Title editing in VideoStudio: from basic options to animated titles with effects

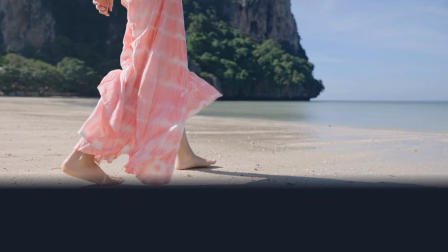In this tutorial, we'll look at how to add and customize titles in VideoStudio to create results like these.
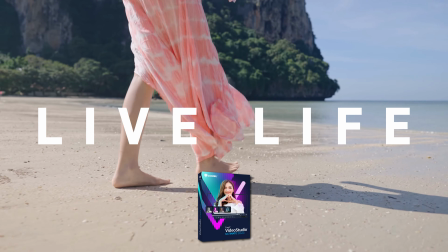We'll be working with VideoStudio 2023, which has some incremental improvements to titles,
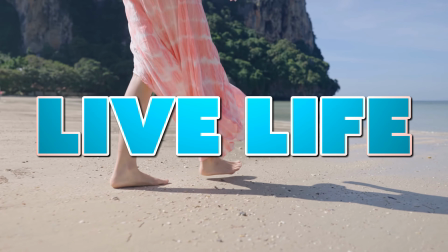but the basic workflows for titles are the same across most versions of VideoStudio.
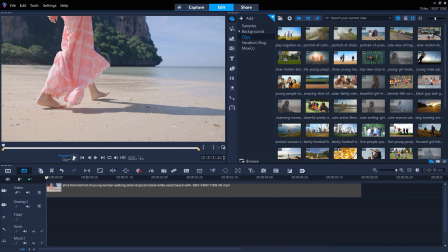I've already got a video clip on the timeline that we'll use as a backdrop to our titles. To create a title, first click the titles icon here.
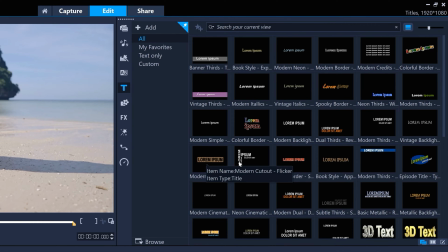There's lots of customizable title styles that can be used, but in this tutorial, we'll create our own titles from scratch.
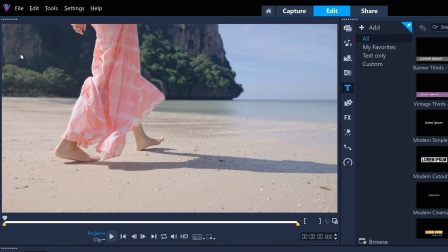Just double-click on the preview window to add a title, and then type it in.
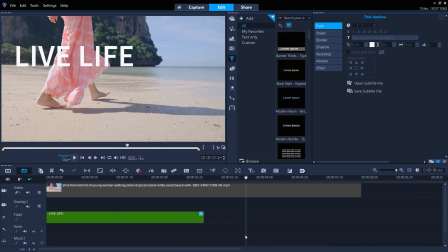Then click anywhere on the timeline to commit the title, which creates a clip on the titles track here.
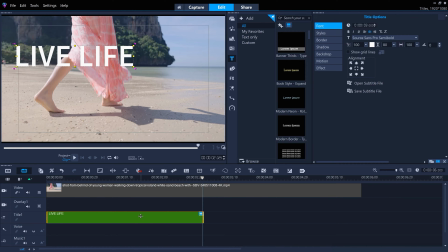We can edit the title by double-clicking it to reselect it. This enables us to alter the title options here.
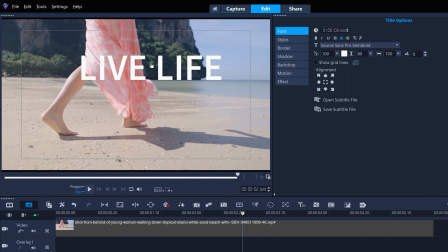To move the position of the title in the frame, just click and drag, or center it with the alignment tools in the title options.
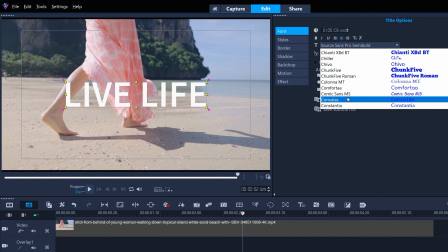We can change the title to how we want it by changing the font and the font size, etc. to alter the emotional quality of the title.
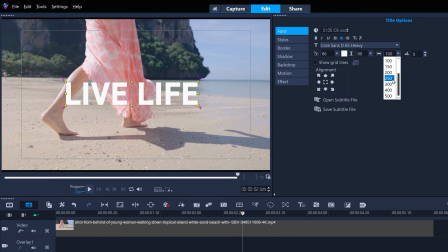Let's go for a clean white modern title with extra wide character spacing, and then recenter the title.
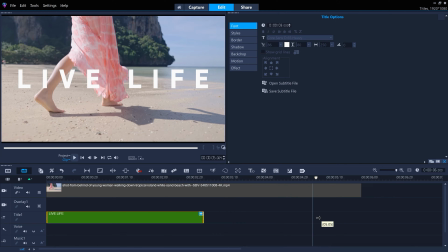We can change the in and out points of the title clip to change when it starts and ends, and how long it's on screen for.
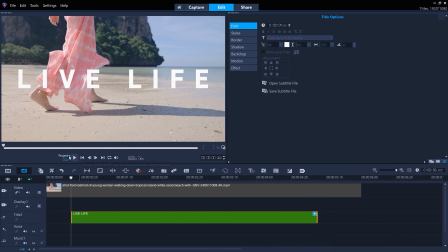Let's play it back to see what we've created.
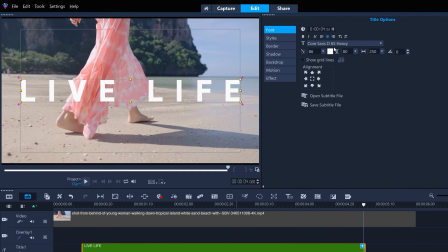We'll experiment with some different options now. We'll go for a softer, more informal feel with a different font.
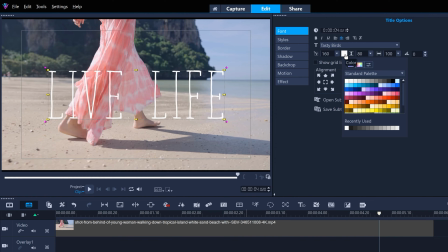We can also change the color of the text. We'll go for a salmon pink to complement the colors of the subject's clothing. To make sure that the text stands out, we can add a backdrop from the title options.
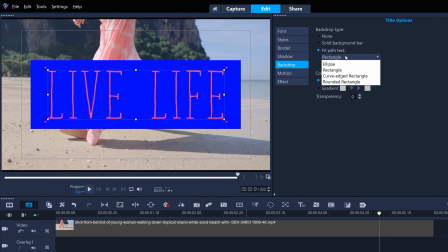Let's fit the backdrop with the text, and we'll make it a curved rectangle.
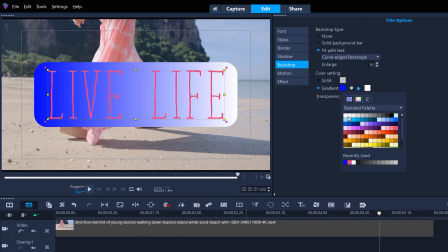And we'll have a subtle blue to white gradient. And we'll make that background mostly transparent.
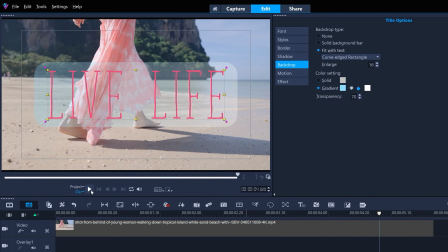This should help the pink text still be distinct from the pink dress. We can also add customizable motion to any title's clip,
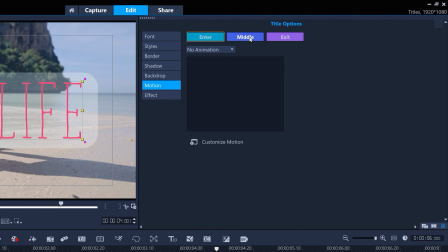specifically to the title entrance, the middle of the title's clip, and to its exit. Let's try Kinetic motion, which is new to VideoStudio 2023. We'll set it to enter one character at a time.
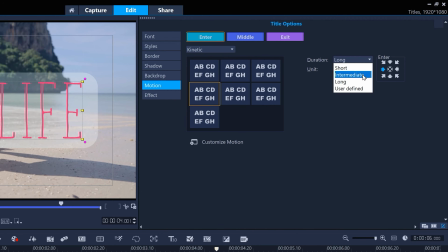And for the duration, we could set it to short, intermediate, or long, but let's go for user-defined for the most control.
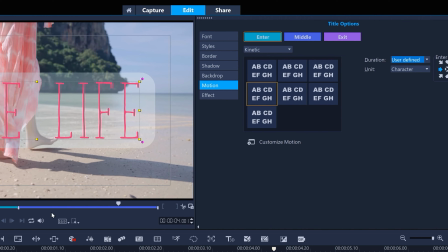When the duration is user-defined, we can control when the motion starts or ends with the motion in and out points, shown here.
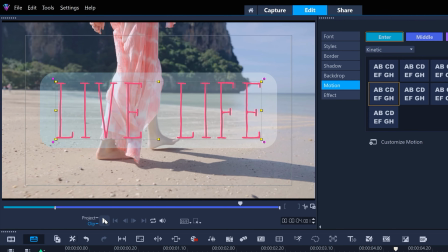Let's pull it back to about here and see how that looks. So let's change it up again.
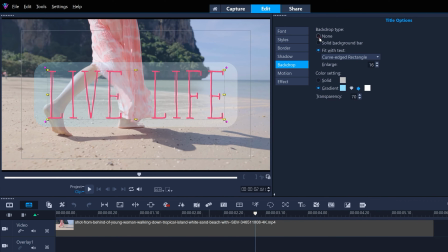We'll try for a more cartoon-like, less serious feel this time. We'll first remove the backdrop and change the font.
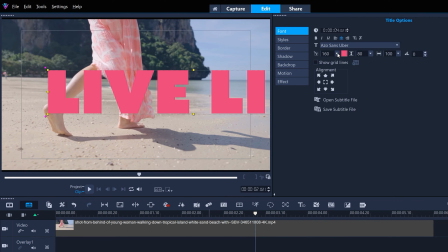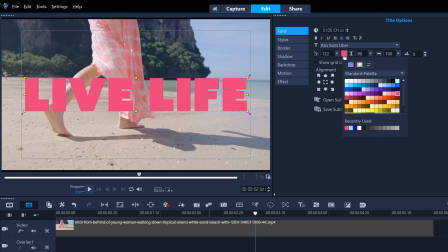And the font color. We can use the different preset color options to dial in the color we want.
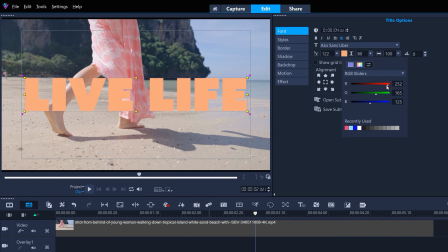Or if we're going for an exact color, we can type in specific color values, which can be useful if we want to match a color to a company's branding, for example.
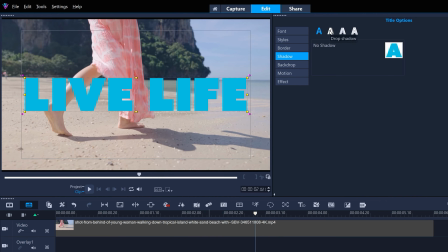Now let's add a shadow to the lettering to accentuate the cartoon feel. And just make the shadow a little further away. And maybe we'll add a stroke border as well. We'll adjust the border width
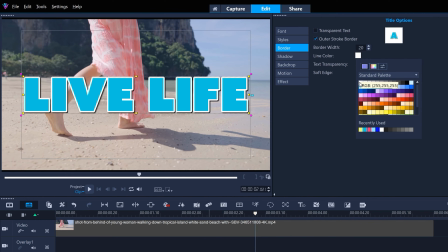and change it to a simple white border. Let's also play with the motion settings. We'll use another Kinetic preset as our starting base, so this time the characters enter from the bottom.
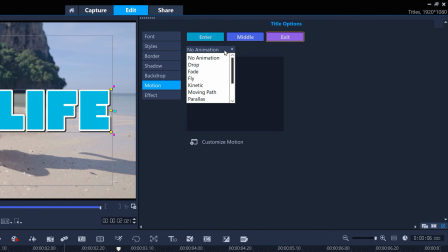And for the exit, we'll try parallax motion, which is also new to VideoStudio 2023.